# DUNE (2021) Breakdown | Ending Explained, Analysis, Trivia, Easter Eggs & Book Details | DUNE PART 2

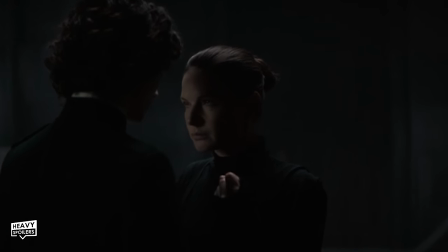24:48 It's also easily recognisable with each symbol being abrupt and identifiable so there's no confusion if you're in the fog of war.
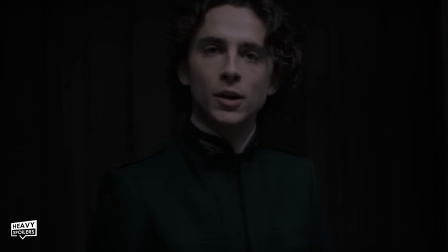24:55 In the room we see the voice uttered by the Reverend Mother which in itself carries a lot of symbolism to it.
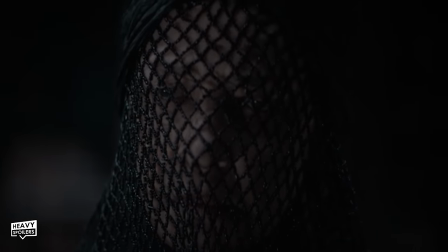25:00 It shows that Benny are capable of controlling Paul and that if they need to he's gonna kneel before them.
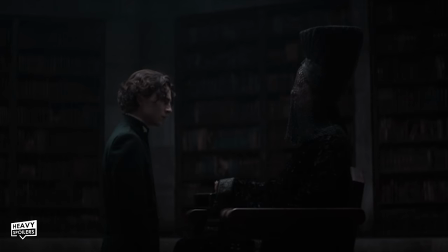25:05 Kneeling of course means to be subjugated letting us know instantly who it is that's in charge.
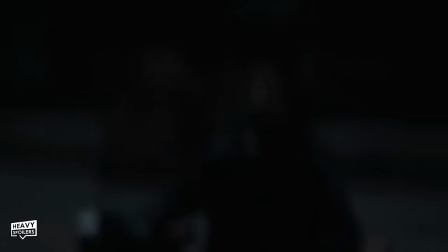25:10 We also see what that was affected by the voice witness with it pretty much becoming a blackout.
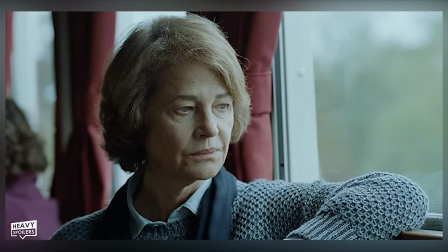25:15 Speaking of voices Charlotte Rampling plays the Reverend Mother and in real life the actress is bilingual.
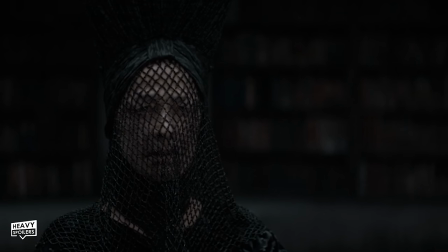25:21 She actually ended up dubbing herself in the French version so if you swap the audio track you'll also hear her there.
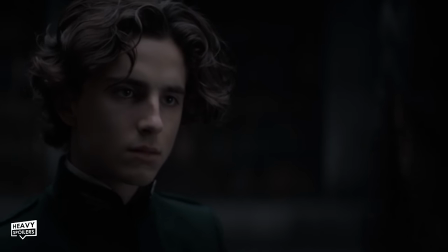25:27 This is her trying to test Paul as much as possible because to her he shouldn't have been born.
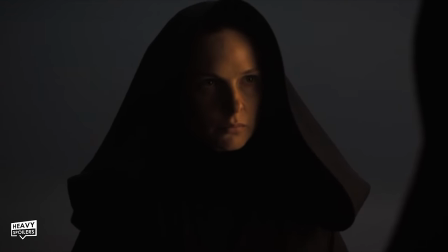25:32 Jessica having him has altered their plans but she still holds out hope that he could end up being the chosen one.
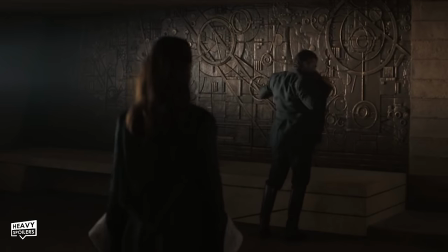25:37 This is why she later asks the Baroness Sparrow because otherwise it's gonna throw away millennia of work.
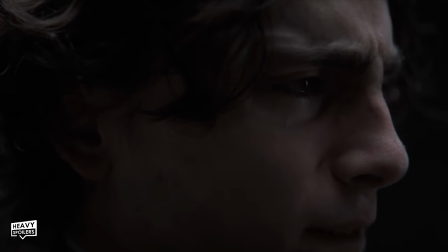25:43 We then get what's the most famous quote in the book which is...
Fears the mind killer.
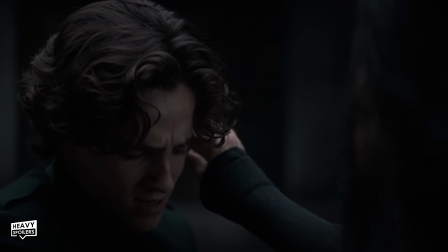25:48 Boiled down to it's most basic terms, it means that if you give in to fear it's gonna end up destroying you.
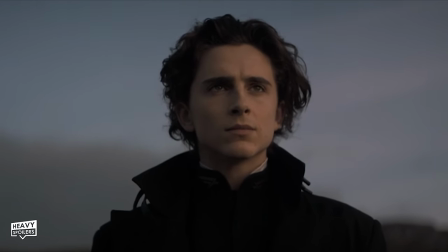25:53 Fear can cause you to panic and react without thinking which is something that Paul must resist.
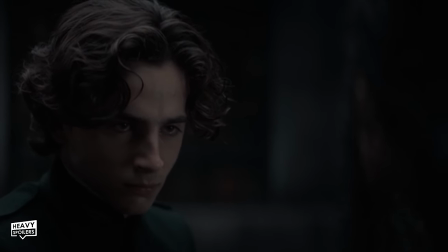25:58 Though he wants to pull his hand out he holds it in place and bears through the pain even though it's agonising.
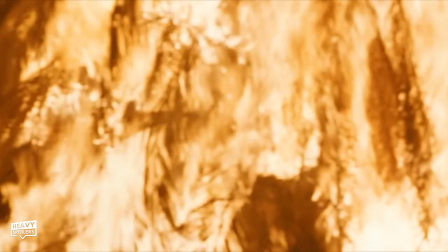26:04 This is symbolically shown by palm trees burning and also seeing his hand turn to ash.
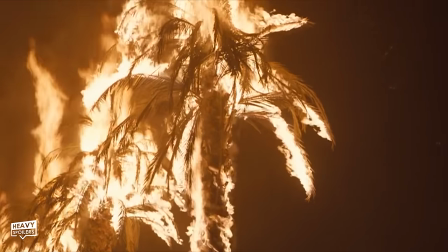26:12 These palm trees come to burn at the hour 24 mark showing us how the prophecy was fulfilled.
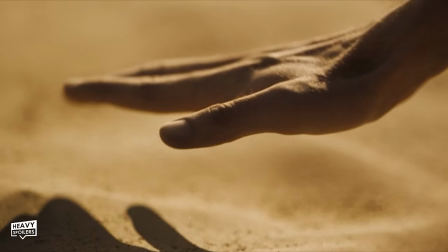26:18 You also get a clip of his hand hovering above sand symbolically representing how he must pass this to embrace Arrakis.
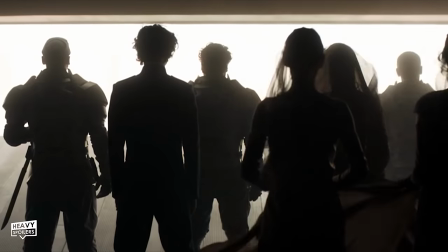26:24 It's important to bear in mind that when he goes to the planet he doesn't actually touch it until the scene with the worm.
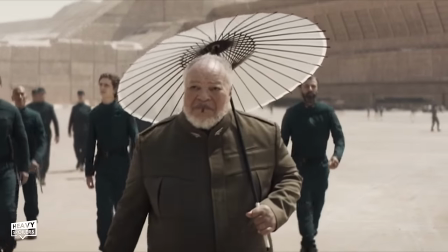26:29 Up in Del En he'd been wearing shoes and stuff but this physical touch provides a transformation.
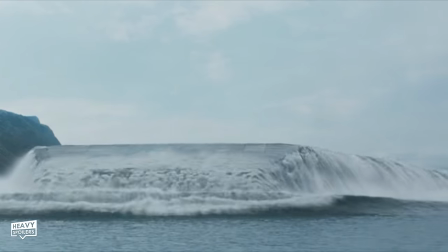26:34 Cutting to their ship we see it rising from the water too which just like a baptism shows they're going onto something new.
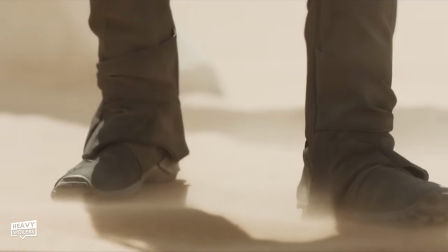26:41 Paul touches the grass similar to how he later touches the sand which symbolises his farewell and his new beginnings.
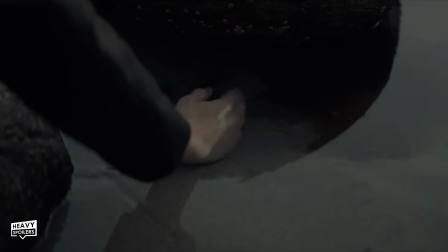26:47 He also puts his hand into a pool of water with sand sitting below,
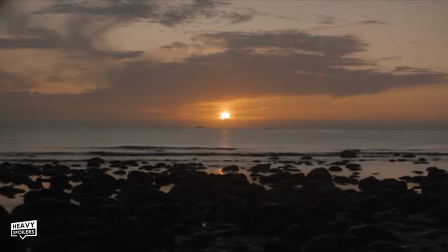26:51 however he doesn't touch this because he's not ready and it's only in the rescue that he finally touches the sand.
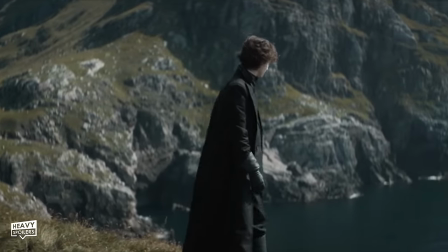26:56 Lots of symbolism and also most of these scenes were shot in Norway which gives it a great contrast from when they go to Arrakis.
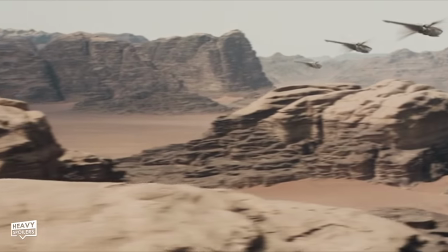27:02 That was shut out in Jordan Abu Dhabi and the contrasting environments really make these moments pop.
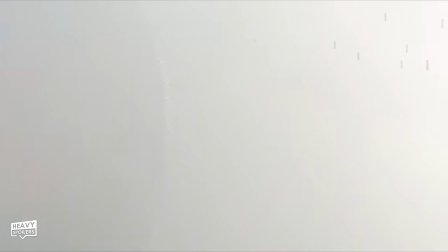27:08 From this point we see Azalan and Gurney says this quote.
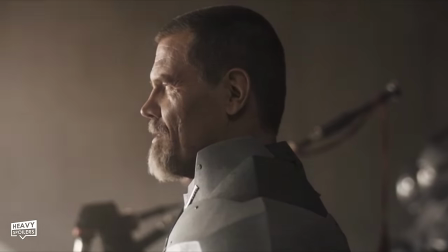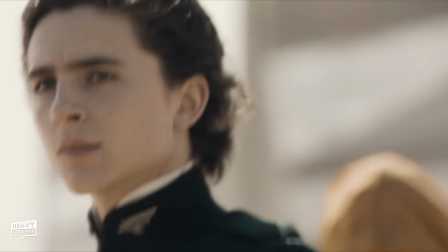27:17 This is a quote from the Orange Catholic Bible which is one of the most popular religious texts in the entire universe.
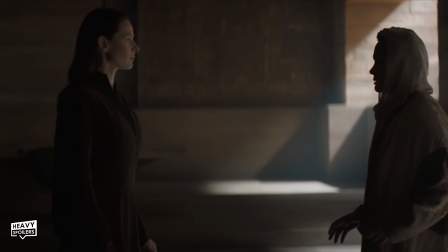27:23 It fuses together the beliefs of Christianity and Islam, influences of which can be seen throughout the film.
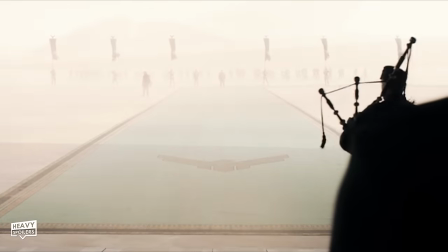27:28 We also get that annoying bagpipe player that's brought into the school and Zimmer said during
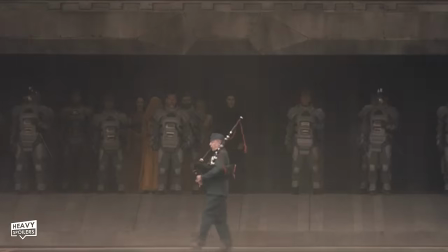27:33 lockdown his daughter used to kick off cause sometimes he'd be recording at five in the morning.
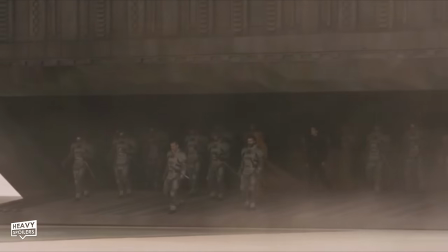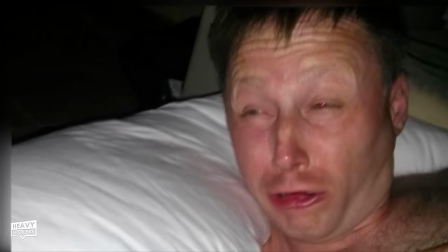27:43 Just imagine that getting woken up by that you wouldn't be happy but I know some people love it so if you do let me know below.
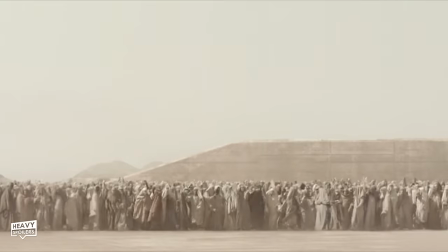27:49 Now here for the first time Paul witnesses the crowd that's gathered to see him and quickly realise how much they've been brainwashed.
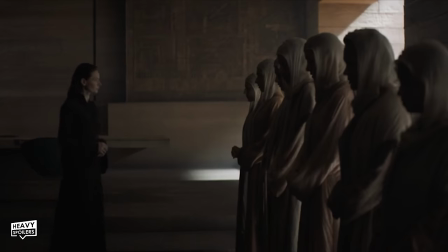27:56 It's kinda like when the Beatles touched down and the Fremen were told there'd be an off world prophet who would lead them to victory.
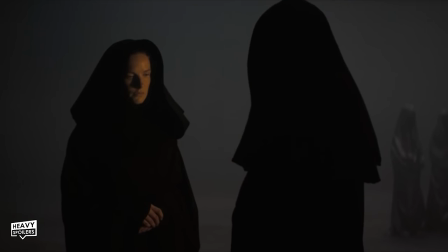28:02 The Bene Gesserit have just been manipulating them the whole time and paving the way so Paul can take over.
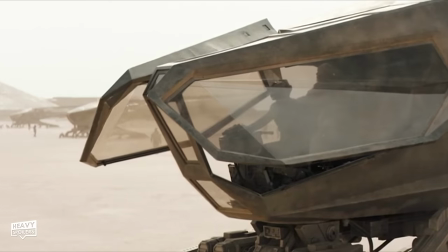28:08 We then get to see the Ornithopters which are designed to resemble dragonflies.
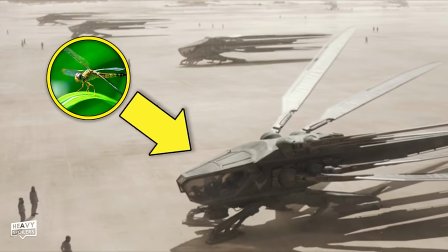28:11 Bugs and insects were looked at closely by the production team who all wanted to take their design and adapt them into this world.
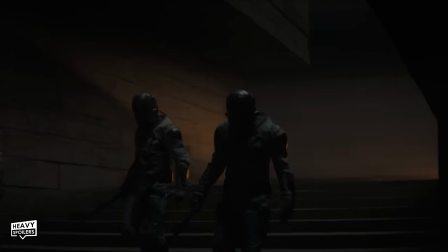28:17 The Harkonnen helmets purposely appear bug like and there's also the insect design in the Hunter Seekers.
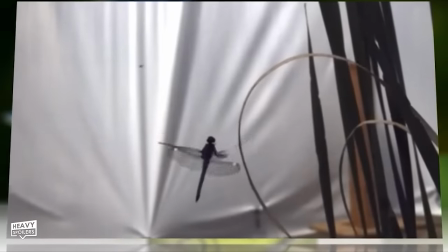28:23 In nature dragonflies are brilliant navigators because their wings allow them to instantly switch flight modes.
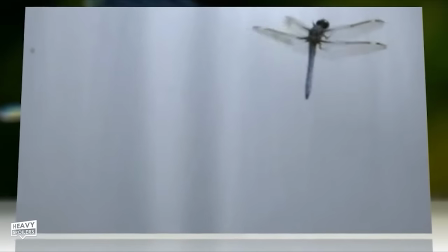28:28 They can move quickly to lift and change to hover with them also being able to manoeuvre quickly if one moves faster than the other.
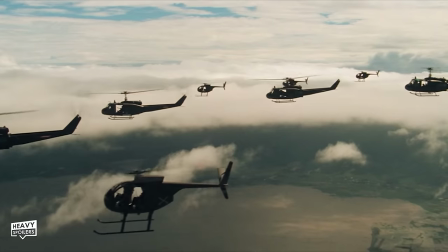28:34 These sort of wings can do all of that and thus it makes it an all round craft. Going back to those Apocalypse Now motifs, their flights also echo the helicopters and that.
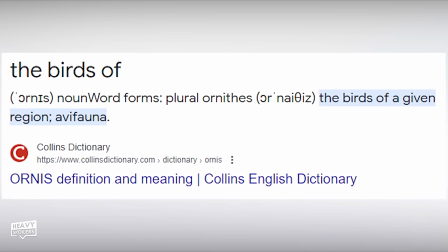28:43 Beyond that Ornis means Bird and Greek again carrying on this idea of the Atreides lineage. We then see them travel out to the palace which is of course based off pyramid designs.